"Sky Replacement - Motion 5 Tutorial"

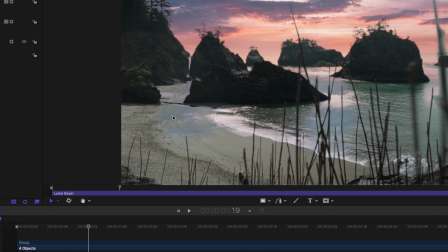Okay, so let's go ahead and jump back into our Luma key and we wanna get this looking as realistic as we can.
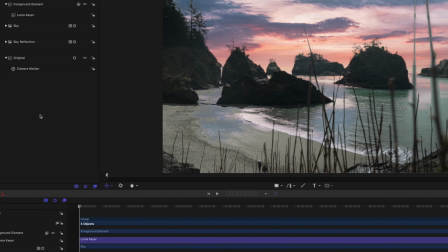Now you will notice down here that the sky is actually coming through the sand.
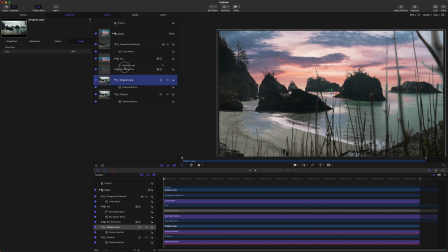So we are going to make an alpha matte to fix that. So let's go ahead and duplicate our original footage one more time.
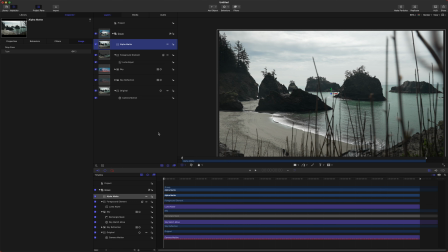We'll duplicate that, drag it to the very top, delete the camera motion, and let's rename this to be alpha matte. And then we are going to come down here and we're gonna create a shape that somewhat cuts out this edge.
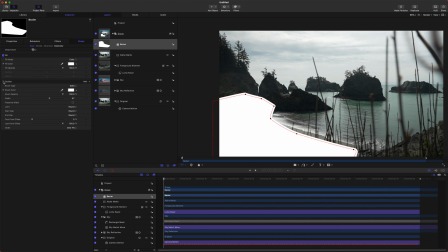So we're just gonna kinda go around the shape of the beach. Perfect, and we've got this alpha matte edge. And let's go ahead and get rid of the outline so it's exactly where I have the points. And then go ahead and add in a little bit of a feather just so that we've got a soft edge on it.
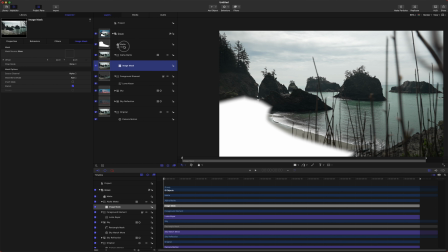From there, let's go ahead and rename this to be the, we'll call it the matte. Select our alpha matte layer, right click and go down to add image mask.
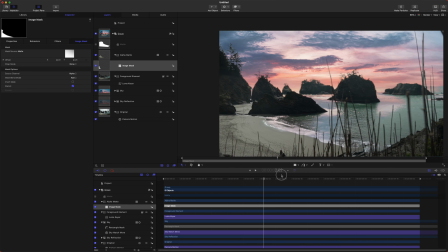And we're just gonna drag this matte into the well there. So you'll see it's already having an effect on this edge and we'll dial it in a little bit better.
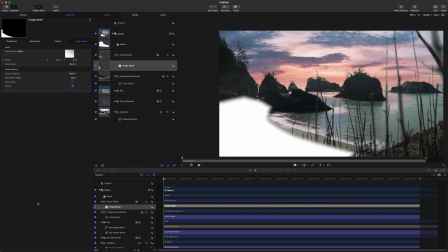But the problem is when the scene moves, that matte is not going to move. So it's actually going to take out some of our ocean, which on this scene, it's not that bad, but for others it could be.
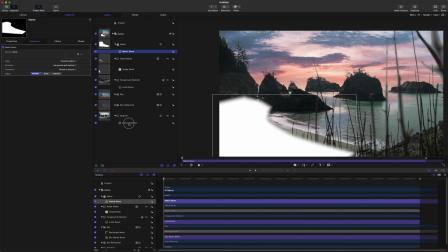So let's go ahead, go up to behaviors on the matte, behaviors, motion tracking, match move.
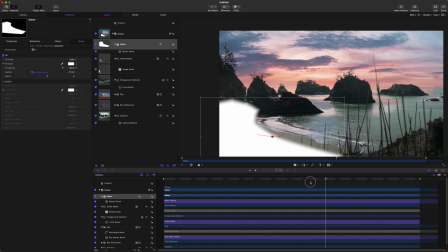And we're going to add in this camera motion to the movement of this mat.
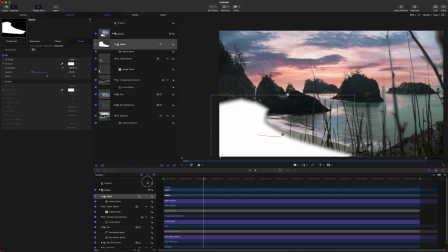And now this mat is actually following the motion of our scene, which is a really, really handy way to just mask out something very quickly. And now that we've got that dialed in, let's go ahead, double click it, and we can edit some of this edge.
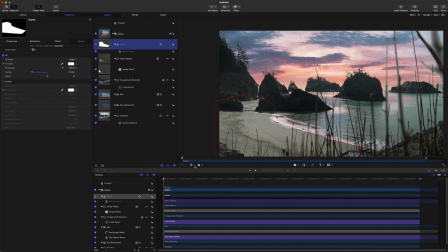So we want it to come up as close to the ocean as we can, just like a so.
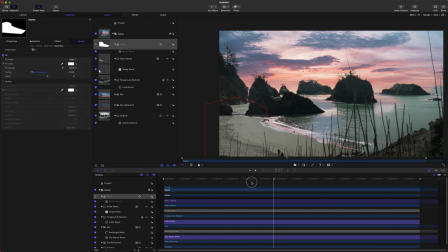And we can disable it so we no longer see it.
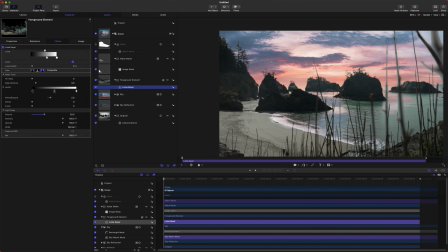And now we shouldn't have that problem of the sky coming through on the sand. Something I'm noticing is that the water here is just not rough enough. So let's go and go into our sky reflection, and we can bring down the opacity even more.
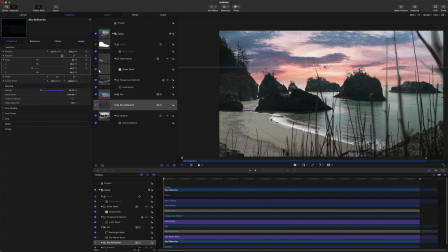I might change this actually back over to overlay so that we can keep some of the detail in the water there.
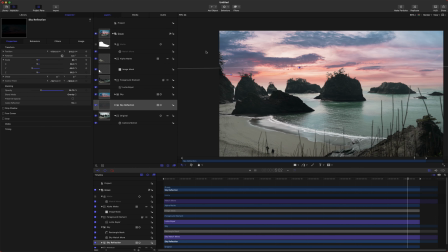There we go.
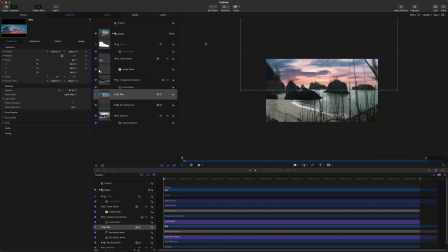Perfect. It's looking much better. And it's those reflections that are really going to sell this scene.
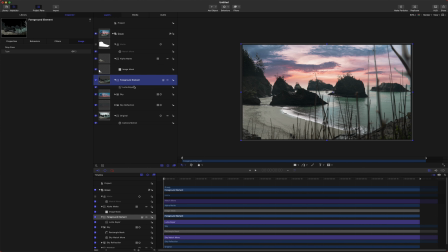The reflections and the coloring. And that is what we are going to get into next. Okay, so for the coloring, we're going to first start with our foreground element. Let's go ahead and disable the alpha matte because otherwise we won't see the color happening in here.
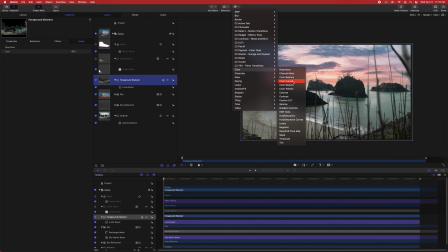Jump up to our filters, go down to color, and you can do whatever you prefer as far as color goes, but I really like working with the color wheels. So let's go ahead and dive in there. And we really want this to take on this pink hue look.
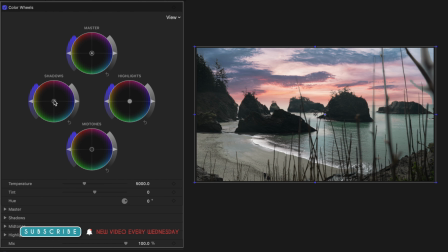And you'll notice there's blue in the shadows, and then there's this orange in the midtones, and then it kind of gets to white in the highlights. So let's go ahead and try and mimic that as best we can. So if we take our shadows, we can push those down into the blue teal area, maybe more blue there.
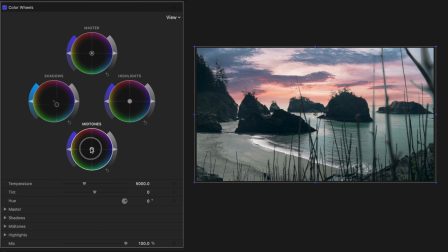There we go. That seems to be matching pretty well. And I might make it just a tad darker there. And then in our midtones, let's go ahead and push those towards the orange or the pink, actually.
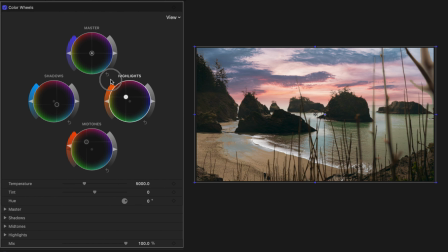That seems to be working pretty well. And our highlights, let's go ahead and push those towards the pink as well, because nothing on the beach is quite blown out, except for the water here, which seems to be working okay.
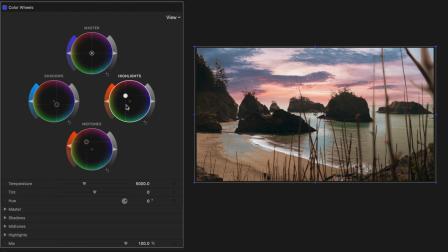And I am not a genius when it comes to coloring, so I'm sorry if there's a professional colorist out there that's shaking his head at what I'm doing.